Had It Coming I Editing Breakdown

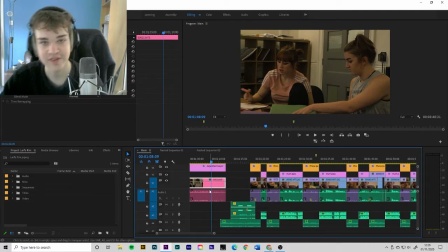[12:21]
Oh yeah, actually, another thing I'll mention is in the first draft of the script,
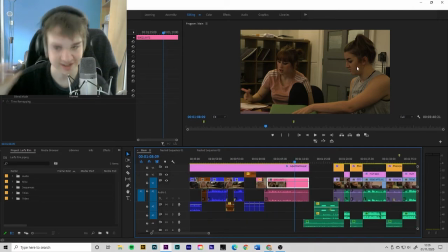[12:27]
this conversation between Chris and Alex, got it right that time, goes on for way longer.
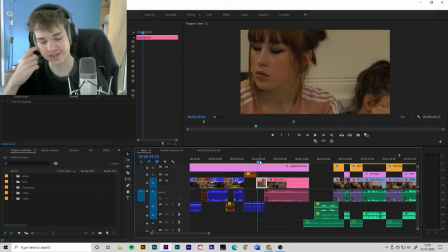[12:33]
But essentially, all they're saying is Chris basically spends about a whole page explaining to Alex how she doesn't have to worry about the police.
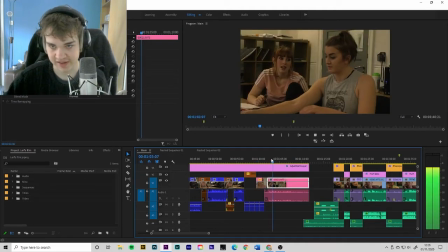[12:43]
One page is a little bit too long, so I basically just cut that down. To be fair, and I think Jack's going to fuck with me.
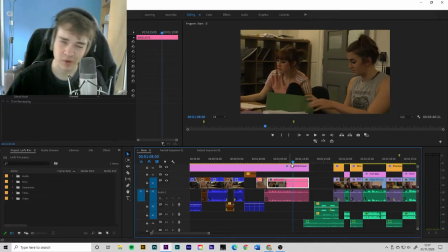[12:49]
Oh, don't listen to Jack, he's stupid. So I definitely felt, watching it retrospectively, that this scene was clearly rushed. It was clear I tampered with it, but compared to spending a minute watching somebody say the same thing over again, it's a
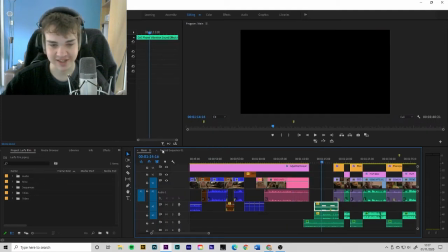[13:04]
necessary evil. I'm going to close down these nested sequences because it's just causing problems.
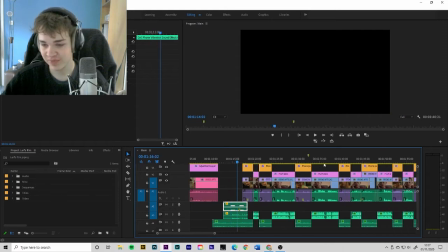[13:10]
Anyway, this scene, not a lot really changes.
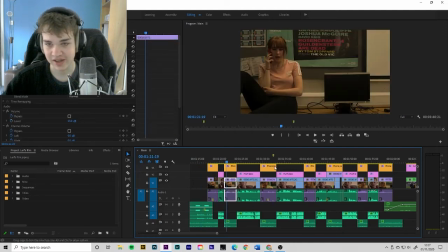[13:14]
I kind of meddled with some of the lines a bit to make it a bit cleaner, but for the most part, nothing massively important.
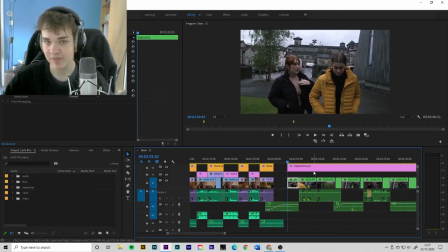[13:21]
And for this scene, I changed quite a lot. This last scene, I basically put all my eggs in one basket of this last scene and tried to make this as good as possible.
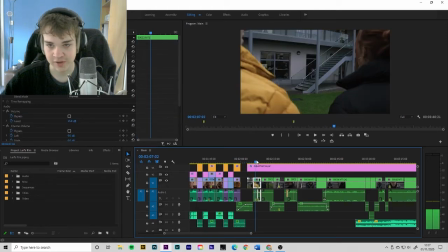[13:29]
For example, putting in the music, using all the cool stuff I already told you about with the visual barriers between the two.
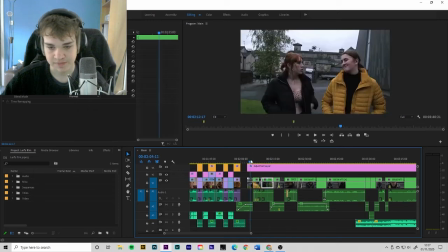[13:38]
This show especially, like, that's just Bong Joon-ho all over. Anyway, this opening scene was them just nattering, basically cut out all of that because not important.
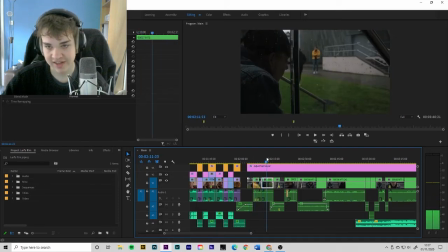[13:47]
And then once we actually get to the two of them, I pretty much cut about
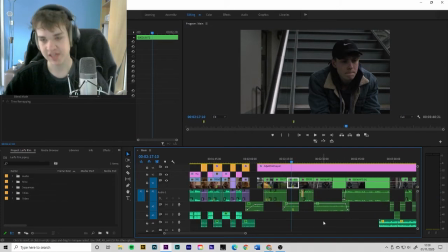[13:53]
40-50% of this conversation, because a lot of this conversation was the characters just saying how they feel. And I mean, I know you've heard this a million times, but show don't tell, boys. Ladies and gentlemen, show don't tell. So instead, I cut out a lot of the lines. For example, in the beginning, it's Jack.
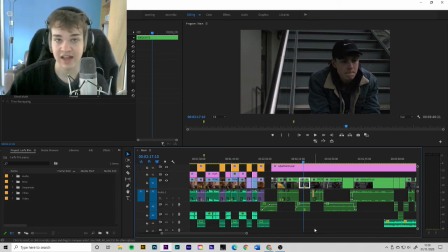[14:10]
Jack goes, "How you doing?" And Alex goes, I'm doing all right. How are you doing?" And it's kind of like not really how you'd speak in real life.
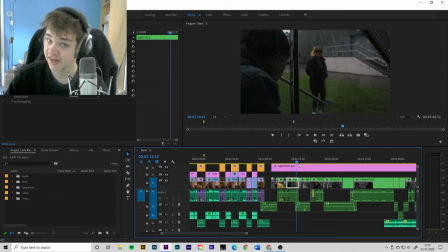[14:19]
So how I cut it instead looks a little bit like this.
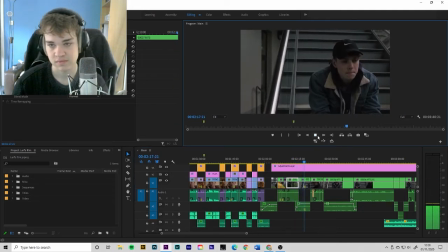[14:27] How have you been?
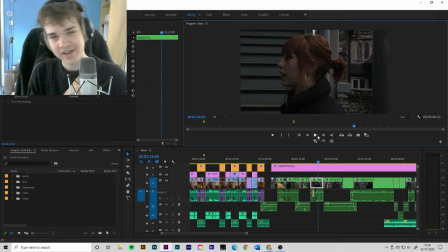[14:32] I'm sorry you had to pay that fine. And so you'll be looking at that and being like, hang on a minute, why did she not answer him?
It's because they've got a very awkward conversation. Think about it for a second. Let's envisage this for a moment. You've got somebody who's, according to the script, has literally robbed you, and then you've framed them smashing someone else's car.
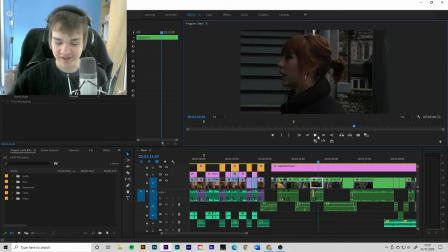[14:51]
It's all a bit confusing. Anyway, you're not very happy with each other. You meet begrudgingly. Obviously, Alex doesn't really want to be here. She was told to check on Jack by Jack's mum. In the earlier scene, so she walks up. She's not happy to be there. Jack is incredibly awkward. Imagine you're these two people.
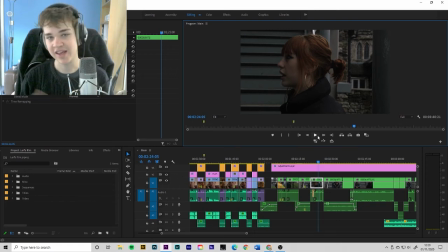[15:07]
Someone says, "How are you doing?" You probably wouldn't engage in friendly conversation. So just straight into the meat of it. Efficiency. Straight into the, "I'm sorry." It also shows that this has been on her mind for a while. You know, if you're nervous to have a conversation, let's say you've done something wrong, you really just want to get in there as soon as possible, get it out the way.
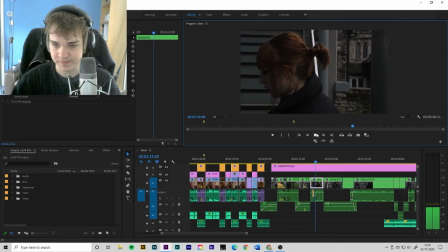[15:25]
Rip off the Band-Aid.
I'm sorry you had to pay
that. Straight into the meat of it.
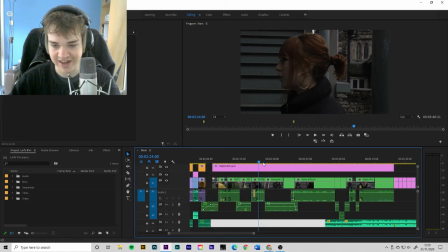[15:31]
Way more efficient.
Whoa. And then... Nah, it's alright. I felt like I should have paid it anyway.
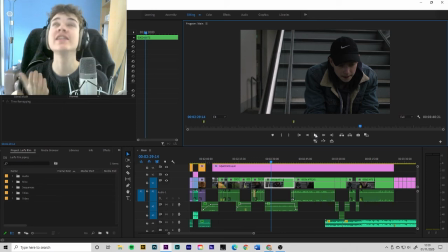[15:40]
Then we get straight, within like 2 lines, we're straight into the core part of this scene, which is Jack's apology. This is the important part. Jack apologising, them fixing their relationship. This is what we want to get to. So I've basically cut out all but 2 lines that happened before it, just because we're trying to get here as fast as possible. So this is what's really important. So then we get this.
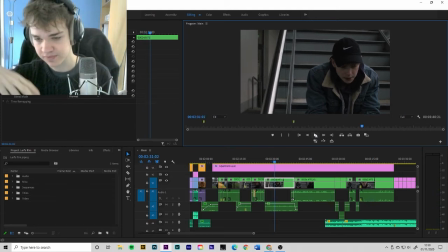[16:00]
I hold in order to kind of show the weight of this apology, how important it is, I just hold this shot. This is the second longest, give or take, one of the longest shots in the whole scene, because it's just, give it to the performance. Don't do anything crazy with the camera.
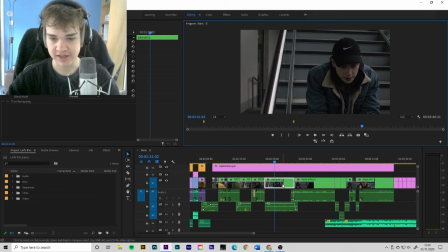[16:18]
Let the audience just watch and focus on Greg's fantastic performance. But I needed some kind of like smack in the face.
And I should say sorry too, and thank you for...
What a little sweetie Greg is.
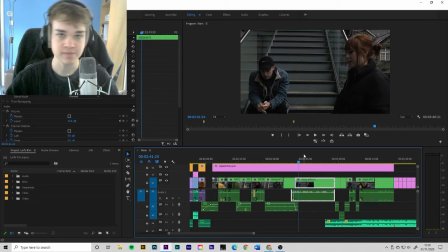[16:30]
And then we cut straight to a 2, because this shows that through Jack's apology, he has brought them closer together, as we can see through the dynamics of the scene.
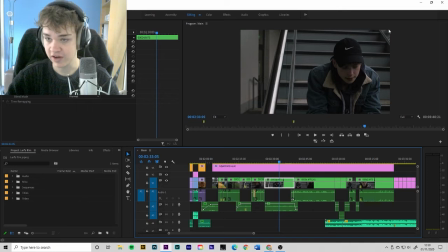[16:40]
Aren't they close compared to not very close? And then they have their little...
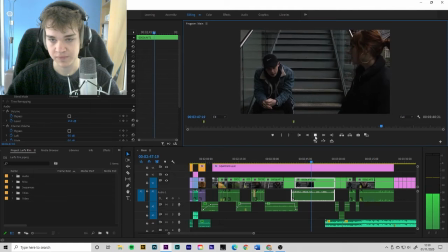[16:45] Through Sean Jackson's car. He had nothing to do with that, Alex. all of this dialogue as well. Me and my brother...
Actually, looking at this retrospectively, I could have got rid of this stuff as well, but the scene, the pacing of the scene probably would have been quite quick had I got rid of this.
Money. And I can shift the blame onto him all I want, but Oh, there's our music.
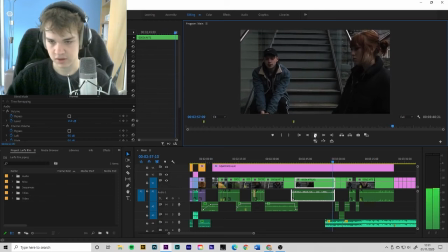[17:06] I chose to do it.
And then here there was some more dialogue going on, but I decided that silence. What says more than silence? Not a lot, in my opinion, especially when it comes to film.
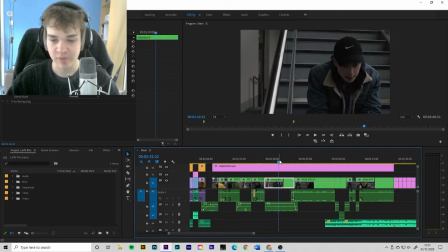[17:19]
We've given them the meeting, we've given them the apology, we've given them the slight awkward make it up, and then just give the audience, give the characters time to breathe, time to process, time to reflect.
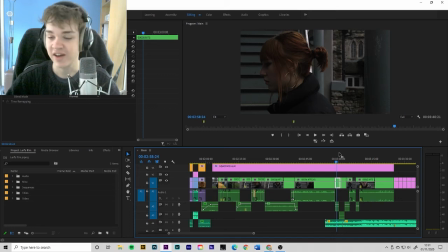[17:33]
Nothing says that better than just silence. So, what did I do? I got every single shot I had where they didn't talk and put them back to back. There is no silence in the original script. I just had to steal chunks going, they don't speak here, let's use this.
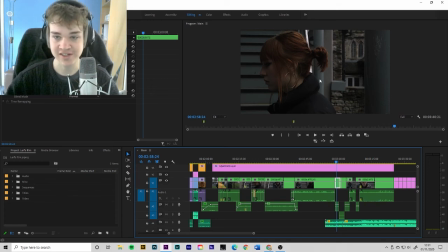[17:47]
Actually, most of the shots is actually reaction shots. So, because I filmed it by setting up a shot and then just running the entire scene, there's lots of bits where the actor / actress I'm focusing on isn't speaking, they're actually reacting to somebody else speaking.
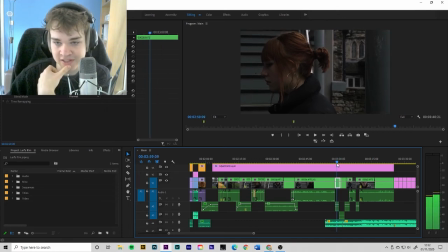[18:02]
So in this shot, when we originally shot it, this is her reacting to Jack's apology. Because Ellie is quite a good actress, you can see on her face that she looks quite sad, quite, I don't know, I can't think of the word, but a bit awkward. Perfect, that's how she was reacting to that. Let's make that into silence.
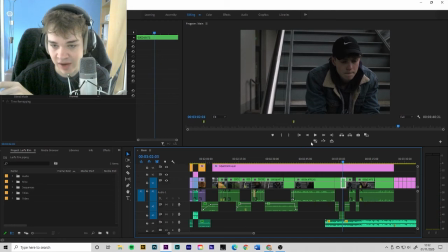[18:21]
This is Jack reacting to, I don't know what line he's reacting to, but you can tell whatever Ellie's saying is making him feel a bit guilty.
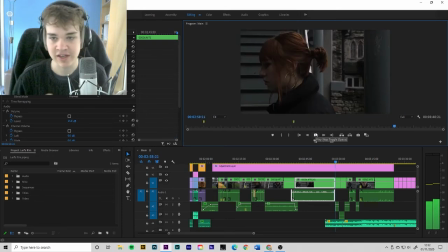[18:28]
So if you put them back to back, you can see on their faces, they're feeling a bit guilty, a bit awkward. Put on a nice little soundtrack.
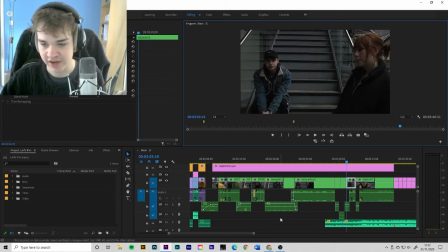[18:34]
I mean, that's just beautiful. That is beautiful storytelling, if I may say so myself. And then there was a shot of Chris being like, oh, can we go? I'm really cold. But no, Chris, I'm sorry. Chris, you're lovely, but you're not important to the story. You're not important. So cut her, get her out of there.
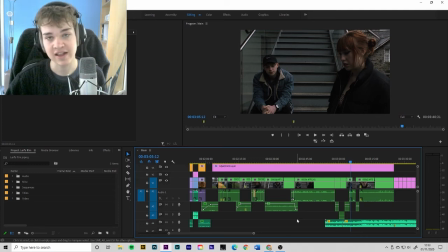[18:55]
And so it's just Alex decides, you know what? We've said what we needed to say. There's probably no salvaging this friendship. I came here for what I needed to do, and now I say goodbye. And then what does she do? She says goodbye.
I should leave. Bye, Jack.
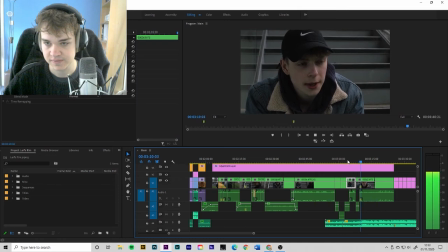[19:14]
Oh my god.
Bye, Alex.
Oh, it's beautiful. It's beautiful. For a scene that makes no sense, this is actually quite good.
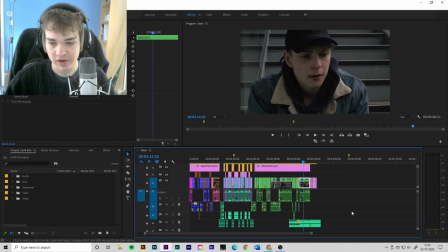[19:26]
I'm happy with this. So yeah, that was the edit. All in all, the main reason it was such a nightmare was that bloody audio. But yeah, it was a good experience. It was a great lesson in visual storytelling.
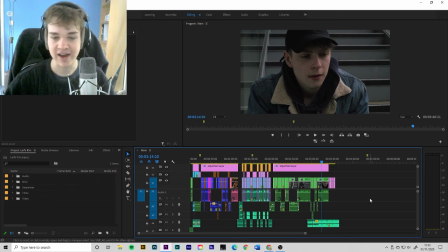[19:40]
Because I shot so many shots all the way through, there was a lot of ways I could take this, basically in the edit. A lot of ways I could take this. And I'm happy with how it came out. The first scene
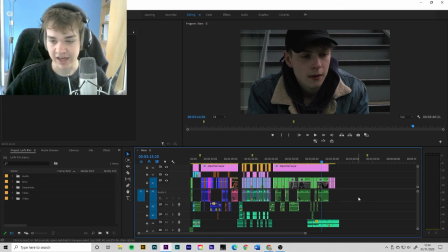[19:54]
The last scene, however, I'm really, really, really, really happy with the last scene. I'd say this is probably some of my best work in terms of editing. So yeah, so that was brilliant. And it also learnt me to be really, really brutal in the edit, because in my first draft I just stayed completely loyal to the script, and it just wasn't there.
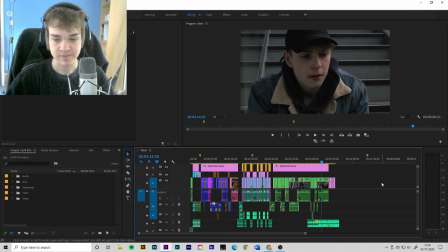[20:13]
It just wasn't working. So Simon basically gave me permission. Not gave me permission. He basically suggested I should be brutal. Again, showing his experience, and so I was, and what do you know, turned out for the better.
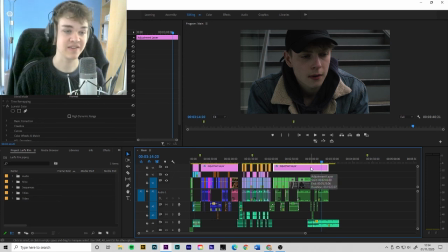[20:30]
The last thing to mention is I did a tiny little colour grade, nothing crazy. If I just do this, you'll see, oh yeah, we can do it. I mean, I was going to, let's do it this way instead.